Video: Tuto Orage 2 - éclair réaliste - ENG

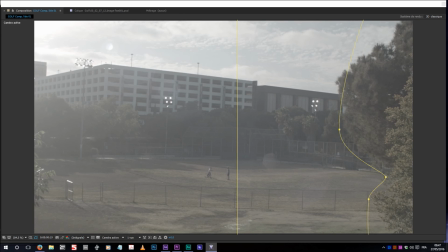4:03 This way I keep the movement in a tree, aka this wind movement, you see? Makes it more realistic. We have the tree shaking. That's good. Now let's dive in the lighting effect itself.
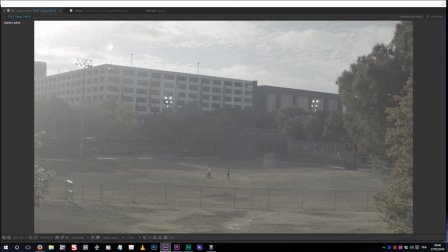4:19 If I just do Control Y and say yes to creating a new null object, I could simply
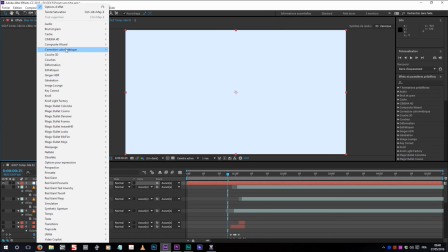4:29 go on After Effects. I could simply go on create a new let me search it for light here, éclair.
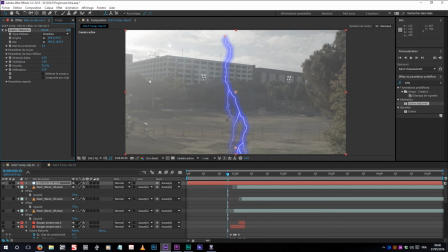4:37 That is advanced lighting, I guess in English. And you have this kind of stuff, which is just ugly.
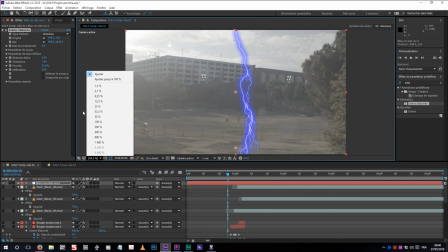4:44 I mean, if you want to do a Star Wars video thing, that could work for you, but it's really not good looking.
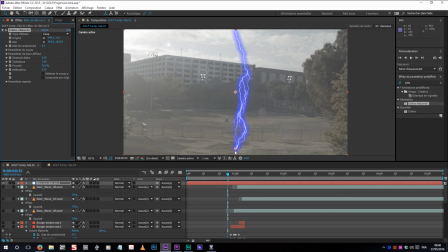4:50 You should change it to coup, so this way you can actually point to one place.
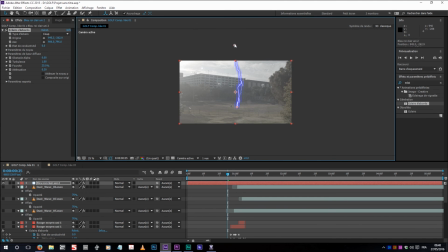4:56 I made it come from a little further. Also, it's not really necessary.
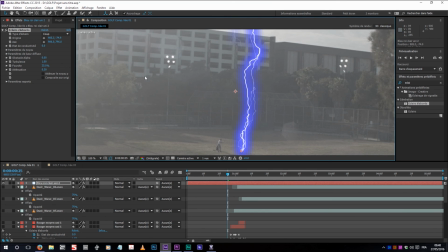5:01 And first of all, when you do that, you simply want to open your web browser and type
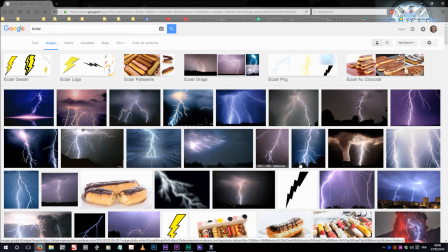5:13 sorry, without any, just want to look for that and just try to see what looks realistic.
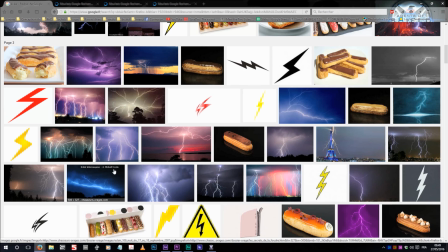5:21 That's a photo, an actual photo. That might be two, that might be two. Try to find something realistic, not something completely crazy.
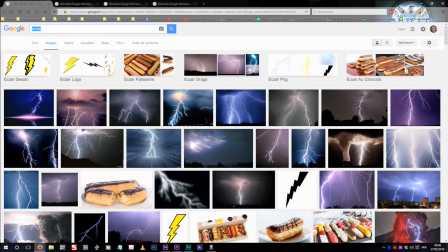5:30 And let's try differently. Lightning.
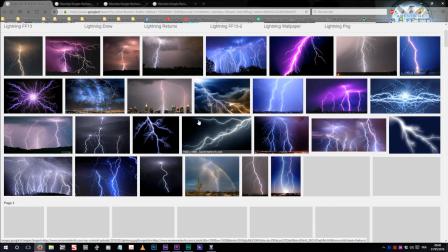5:40 Try different research, see what Google's offers. Okay, that's during daytime, that's better.
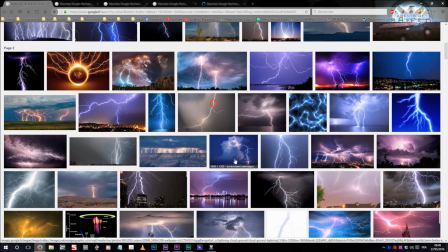5:45 We want to have it during daytime. Maybe here.
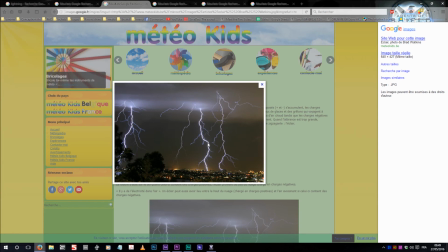5:51 Okay, if you look at the form of it, it's mainly drawing one main path and some fork around it. But it goes, a lot of it quite often goes crazy around. And this one is really just straight down.
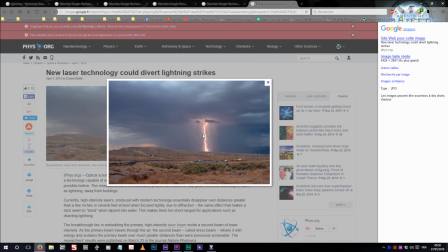6:08 This one a bit the same, but it goes a little crazy around. This one as well, you have one main one and some crazy stuff around. This one is a bit actually more orange, but mainly it's almost never blue.
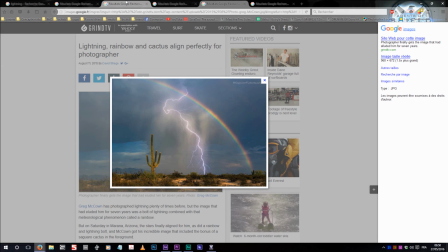6:20 Look at it, you might have a little glow around it or something, but sometimes it's a little blue.
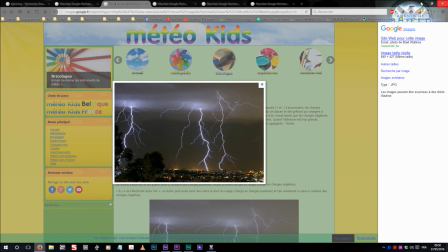6:26 But if you know how lighting works, it's just like a amount of electricity,
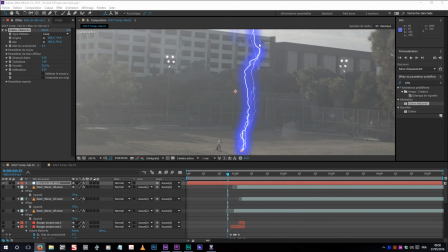6:31 and it just excites all the molecules in the air, and basically it emits in all possible wavelengths. There will be no blue, there will be every colors in it. So you might have a slight tint depending on your camera, your condition or whatever, but you would never have this blue.
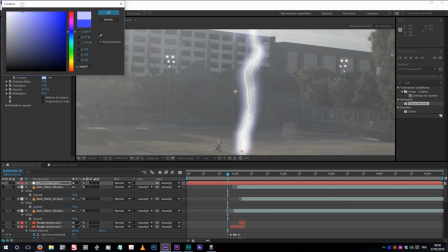6:49 So I just had a little bit of blue, just a little touch.
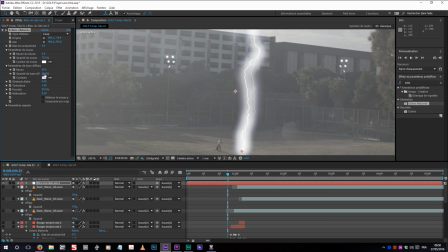6:56 And you may have a little something diffused, but slightly. This diffusion effect is more about your camera saturating or something more than the actual lighting of the air.
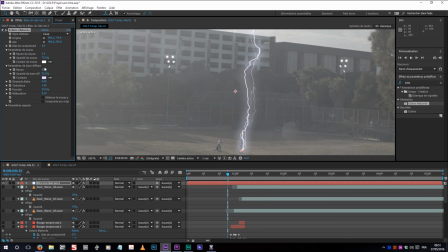7:11 The air is only excited where the path goes. But if you don't have this glow, it looks kind of flat, so you need it. But something very thin, something not much.
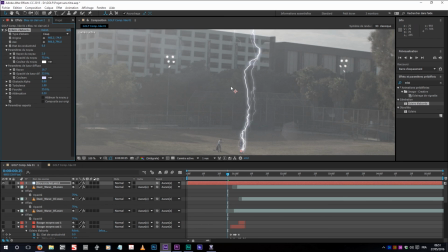7:24 I don't know how much I ended up having, but really not much. Anyway, that's the first thing. Now we have some forks around it. That's actually not looking too bad. You can tweak the settings.
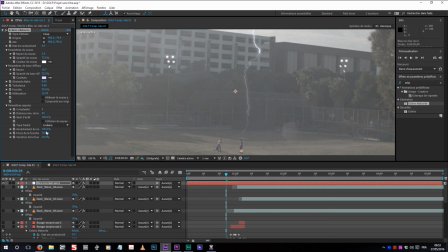7:37 Yeah, that's the point. You need to draw a bit the core or whatever the setting is in English for it to work. Otherwise you can just attenuate your main lighting strike, and this way it works. Alright, that was the way I used.
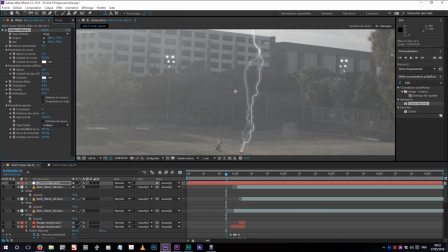7:54 In this way also you'll notice that if you attenuate it, but the end is thinner than the beginning, it kind of looks better. You can kind of give the perspective of it. So you have to use a setting, whatever the name in English is.
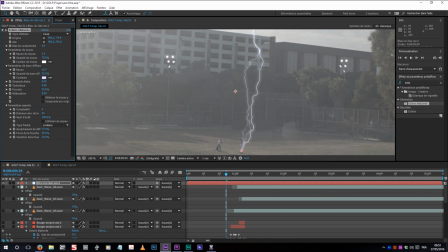8:10 Literally that would be drawing to the core or something like that, which will be diminishing the end of it. You diminish a bit the force of the fork, and I guess I pumped up a little bit. This one doesn't change much, and then using attenuation it can adjust your main lighting strike.
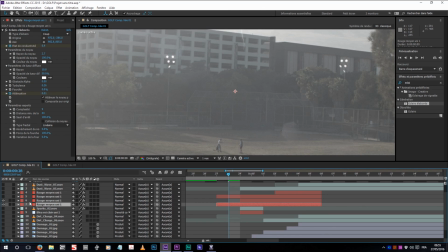8:30 And that's the settings of the main strike. If you have a look at it, that must be which frame? This frame here. That's my main lighting strike actually. And if we go in a fit screen, I have a bit of starting here.
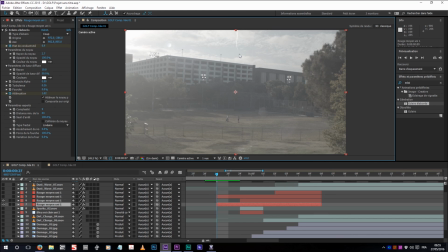8:46 It just pop up in this state, expand a little bit and strike. So 2 frames and then bam. And that's the setting I'm using. You can see them frame by frame. Just pause the video, copy that, tweak them to your use.
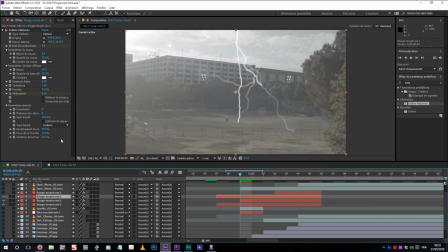9:03 And then I added a second one, which is this one with the other settings I showed, to have this kind of crazy stuff going around.
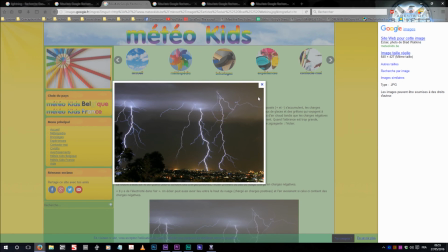9:11 Because again, if you have a look at your web browser, you see there's always crazy stuff going around, and when you use the settings,
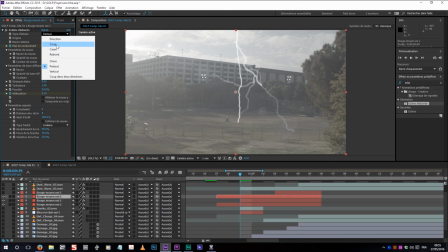9:18 when you have coup here, you cannot have those wild stuff. So I used partout or whatever, everywhere I guess in English, and yeah, so I have this kind of crazy stuff around.
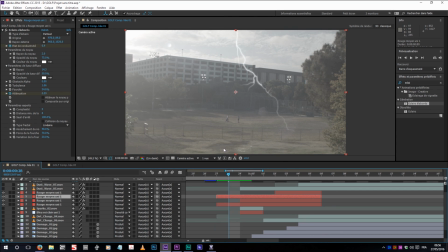9:32 Then I did one light. It's very short lighting strike. If it's only like 2 or 3 frames if you ever filmed a storm. So it hits the ground for 2 frames and then it moves elsewhere, stops, strike again, stop. This way
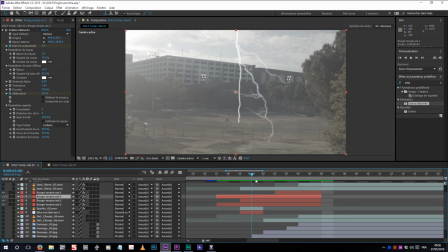9:51 it makes more sense since, well, it's hitting the human, but it's like I'm moving around, you know, it's wild electricity, so it's going around, very short. It's a total of 1, 2, 3, 4, 5,
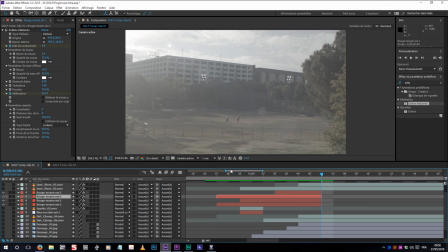10:08 6, 7, let's say not even 10 frames. It's very short. It gotta be very, very short. But then you have a lot of stuff going around when you have lightning strike hitting the floor this way. I mean, so far it's looking good, but we don't buy it. It's going too fast and there's not a lot of elements around it.
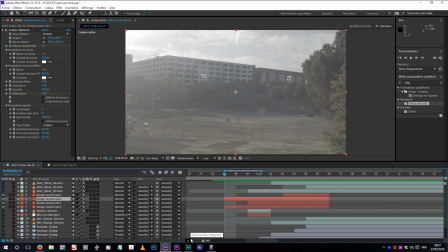10:27 Even if you had the sound, which is very important, it would be still not really good. You might think, yeah, the grass is gonna get burned, so you just add these marks, which are from Video Copilot,
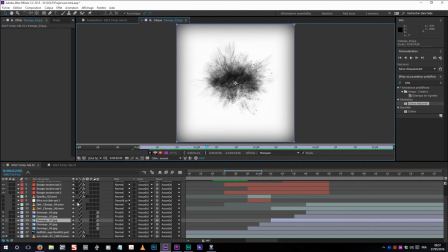10:42 from the Action Essential pack. I had different ones mainly, but you know, you could have anything. You could simply use your brush tool on Photoshop, try to do something this way if you don't have it yet.
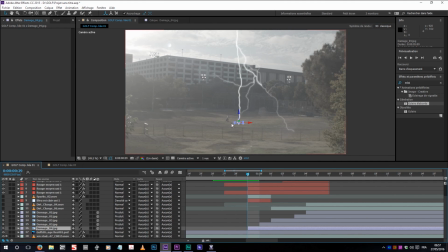10:54 And then simply I used the 3D.
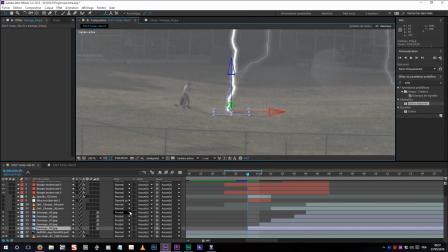10:59 I just made them 3D layers here, so I can actually rotate them and add the perspective this way.
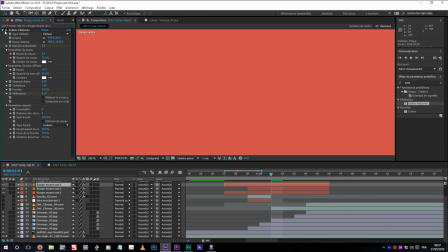11:05 You could use it the power pin tool, power pin effect. Sorry, you could simply go there, choose
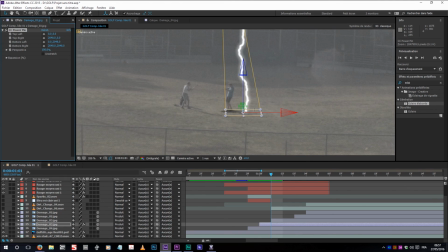11:14 distort and power pin, and then this way you can just tweak the perspectives this way, or you can simply make them 3D, rotate them around the z-axis, and you have the same effect.
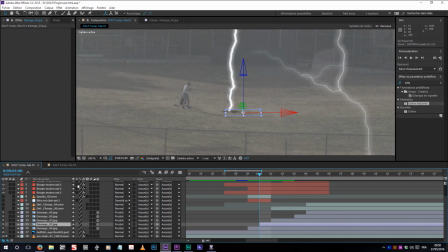11:28 What I did is simply they appear, and I have a little mask expanding, slightly expanding. It's nothing much, but it's with the feather and the expansion, it just gives the feeling the mark is growing as the grass is getting burned.
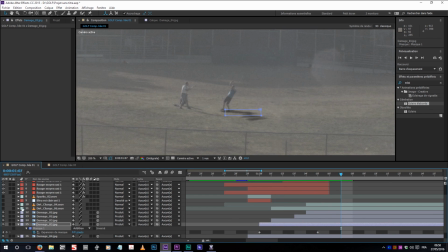11:45 I have several of them around the path of the lightning strike. Nothing much, but it helps. Also, I guess it's so powerful that some you have to imagine how powerful it is.
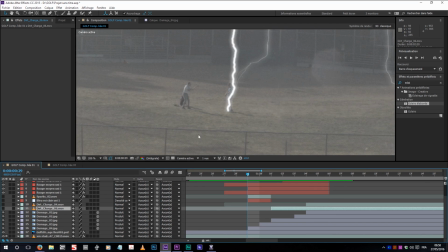11:59 You guess some dirt could be like expelled from the ground or something.